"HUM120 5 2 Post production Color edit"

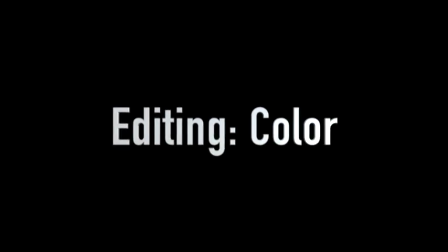[0:00]
Color plays an important role in how a movie makes us feel. Color works on an emotional level, and there are many ways for filmmakers to take advantage of its power. The way we manipulate color in the contemporary era is an aesthetic choice. Shooting in color versus shooting in black and white is no longer an economic question focused on the cost of film and processing. In the digital era, we can choose based on the narrative instead of based on the cost. Filmmakers know that color will have a significant impact on how the viewer experiences the film. In previous lessons, you've learned that color is a strong consideration during the pre-production phase of filmmaking. During the production design, the mise-en-scène of a film is decided upon. Color exists and is used strategically in the setting, costumes, wardrobe, and makeup. With wardrobe, it can be used to signal allegiance. With makeup, it can be used to signal desire with the use of the perfect red lipstick. In pre-production, color is concentrated within objects. Post-production color is a little different. Changes in the overall look of a film through manipulating color is called color grading. Color grading is performed by a colorist. While filmmakers now have the option to shoot movies in full color, some do in fact opt to produce their films in black and white. For some filmmakers, the goal of producing a film this way may allude to or pay homage to classic era cinema, film from earlier eras. The 1986 production of Under the Cherry Moon, written and directed by the late musical artist Prince, was just such a production.
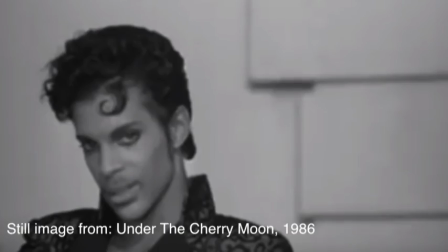[1:47]
The film chronicles the doomed romance of a man and woman who fall in love under nefarious pretenses.
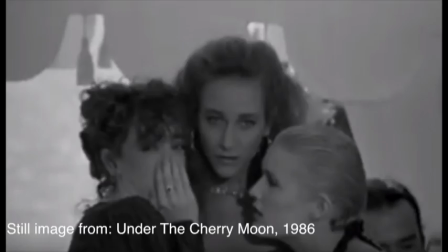[1:54]
When news gets out that a young woman will be the recipient of a huge trust on her 21st birthday, our hero,
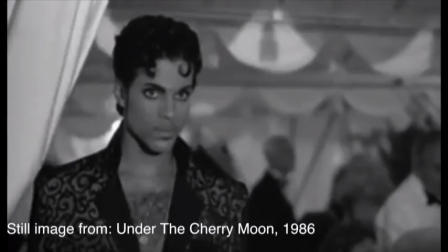[2:01]
Christopher Tracy, decides to seduce and win her heart in an effort to gain control of her fortune.
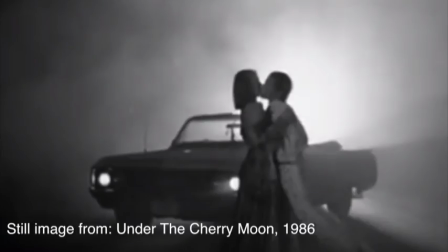[2:08]
Of course, after much comedy and music, he falls in love actually.
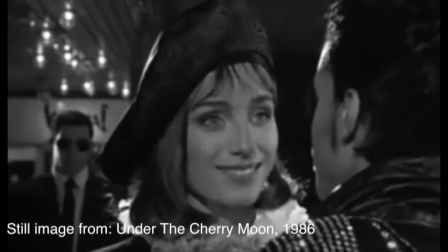[2:13]
Unfortunately, their story ends in tragedy, but the movie is a cult classic nevertheless.
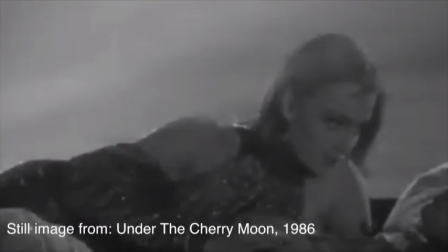[2:19]
The film's visual style makes use of the high contrast dynamic of black and white,
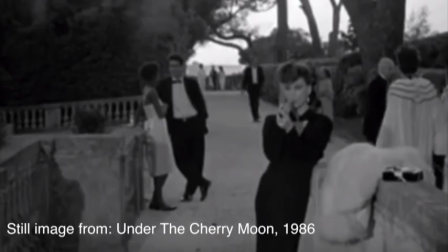[2:25]
while the mise-en-scène makes it clear that black and white was chosen as a way of making reference to classic Hollywood glamour and style. A filmmaker may also choose black and white because they want to establish a monochromatic visual style. Another interesting use of black and white is to simulate a life devoid of passion or excitement. This was used to good effect in the 2014 film adaptation of The Giver.
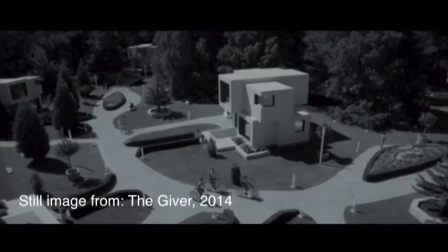[2:52]
The film begins in black and white, or more specifically, we could say the film starts out desaturated.
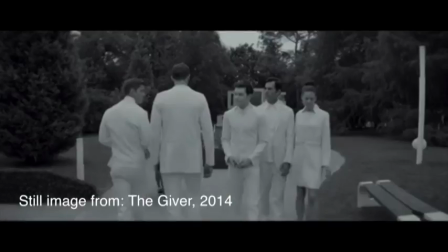[2:59]
This serves the narrative and suggests the utopian conformity of their idyllic society is missing something very important.
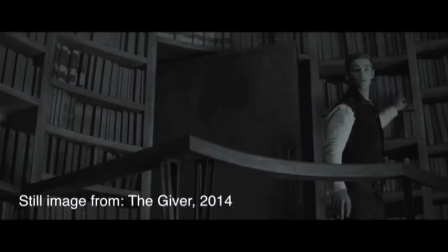[3:07]
As the film continues and the protagonist begins to understand and experience emotions,
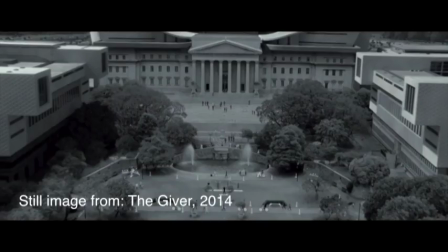[3:13]
the cinematic world gains more color,
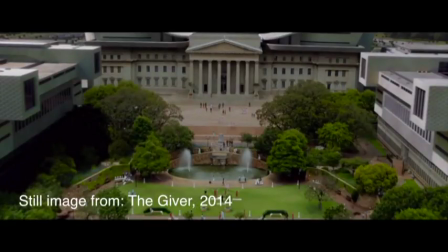[3:16]
one scene at a time, until the movie has migrated from desaturated to fully saturated with color.
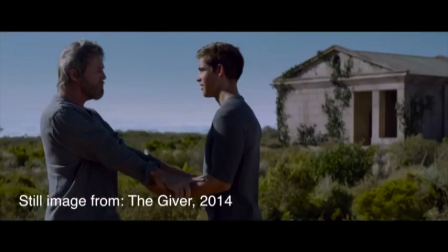[3:24]
This color transition in the film all happens during the post-production edit.
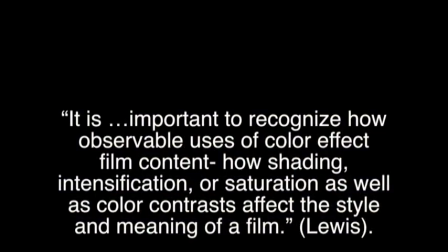[3:29]
It is important to recognize how observable uses of color affect film content, how shading, intensification, or saturation, as well as color contrast, affect the style and meaning of a film.
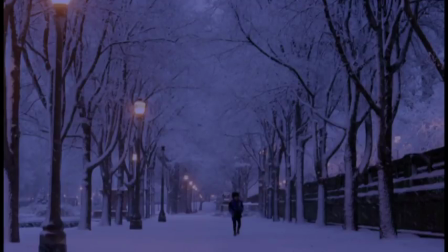[3:44]
Post-production color edit can be used to turn a daylight shot into night. Post-production color can also change the tone of the narrative. The way color is used or manipulated in post should be subtle and not overpowering. In fact, the color grading of a film should be consistent throughout so that it is invisible to the viewer and does not draw attention to itself.